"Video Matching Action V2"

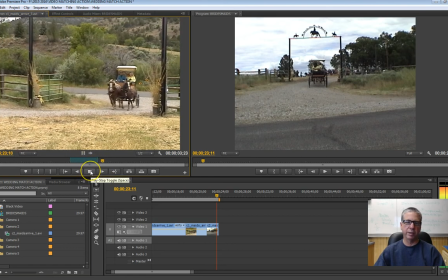994s
You just have to keep in mind lots of trial and error as you go through it. There. They're just about under there. So I'm going to take that.
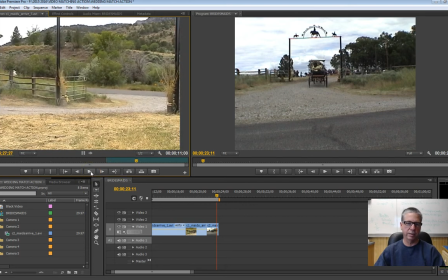1004s
Then we do have fortunately a clean exit and that's good because now I don't have to worry about matching the action in the next shot. I can do whatever I want because I've got a clean entrance coming up too on that pickup shot on top of my truck.
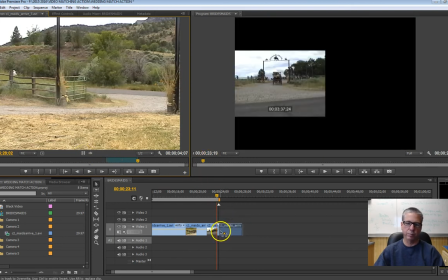1020s
So drag that down and then see if there's anything else left here.
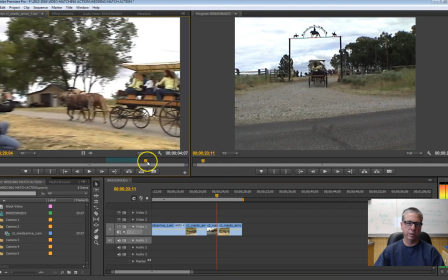1026s
Oh yeah. Let's see anything here. Nothing I can really. Oh, right there.
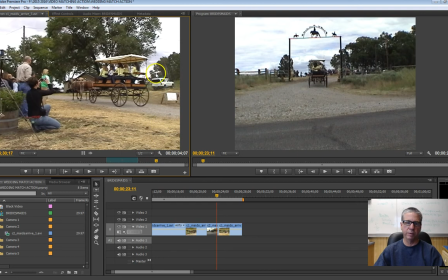1032s
There's my old pickup and there's a tripod mounted up here with a camera. And so we're going to go to that shot next. There it is. And actually give you an idea with that uh that
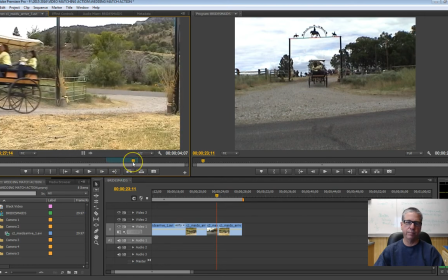1049s
clean exit because we let the it's gonna call it a stagecoach okay because we let this what we call this thing horse horse carriage
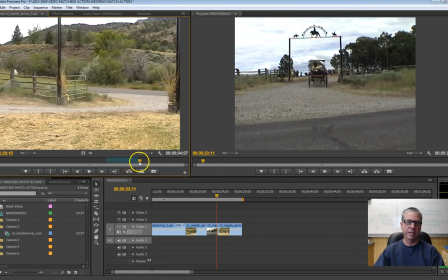1066s
i've been here a long time today because we have this clean exit i can go ahead and move over to this shot,
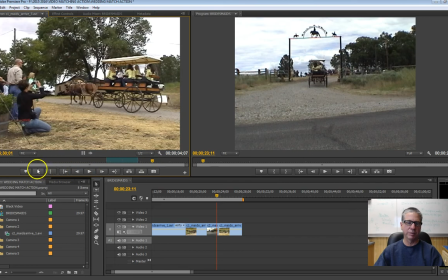1072s
as long as that camera's not moving around too much, I go, well, let's see how much I can get out of that.
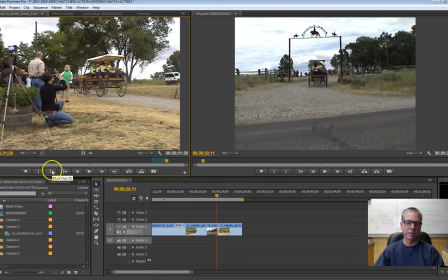1079s
Boom. There. Let's see if I can get a few seconds there. That's not very much. Let's see.
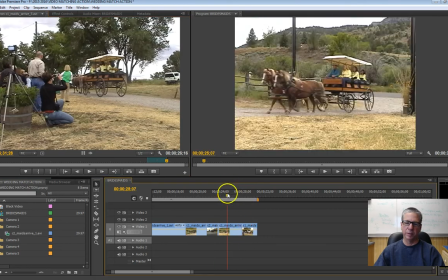1094s
Let's see what I get out of that. Not a whole lot, but I'll show you how that thing works. See that? That's a good example of how a clean exit just allows you the flexibility because it's the same camera and we just eliminate that
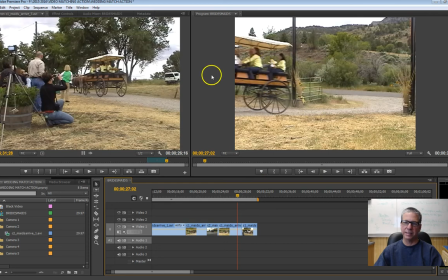1107s
panning around of the camera and because it exits out of the screen we can get away with a move like that right there.
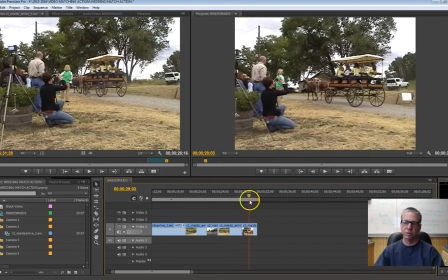1115s
Nobody knows. It looks good. It looks natural. So now we'll go to that truck shot. That one right there. I think that is, I think it was camera 4, no, I don't know where it is, what's this?
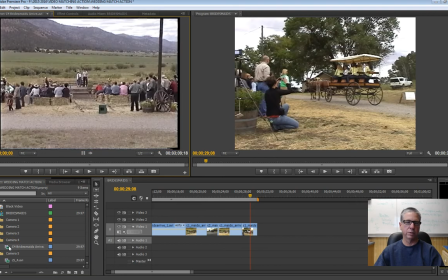1136s
Oh, I think it's this one. Is it camera? Yeah, that's camera 4. Okay. so there it is just sitting on top of the pickup truck and we're looking for the point where you got that there it is there's that clean entrance there
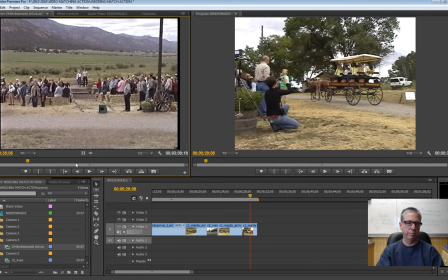1149s
back it up a little bit just before the horsies show up right there there's my end point play and there they have arrived and they stop and there you go and we're going to stop there with this video and see if you can do that.
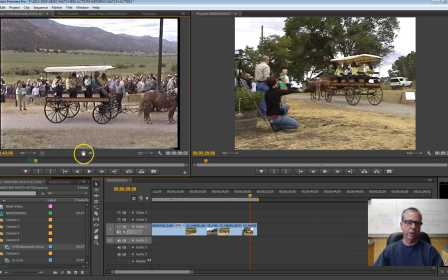1169s
Play around with it. See if you can get this far. And if you want, try a couple different combinations. Like I said, you saw that I had lots of different options on where I cut the end point, cut the out point, how you splice it together.
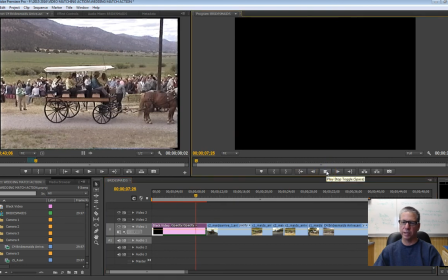1182s
And that's just where the magic of editing happens. Let's take a look at it and see how this thing looks.
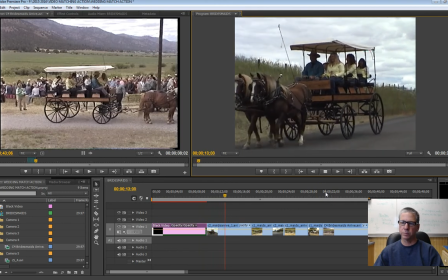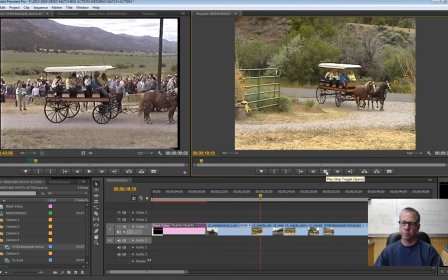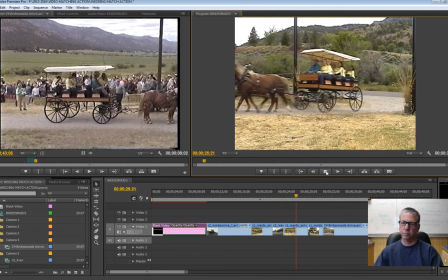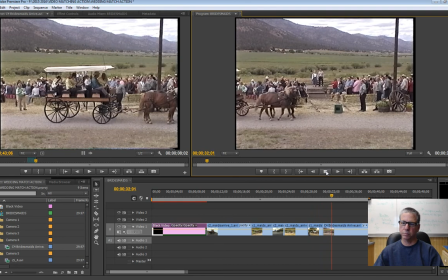Look at that. Beautiful. Looks like we know what we're doing. Have fun with that.
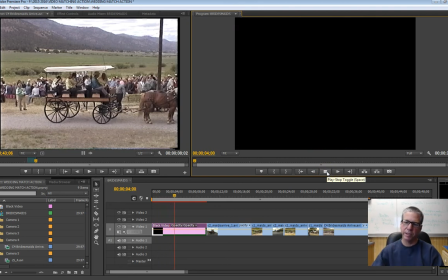1216s
I'm looking forward to coming around. And once again, And thank you for watching another Roommate video.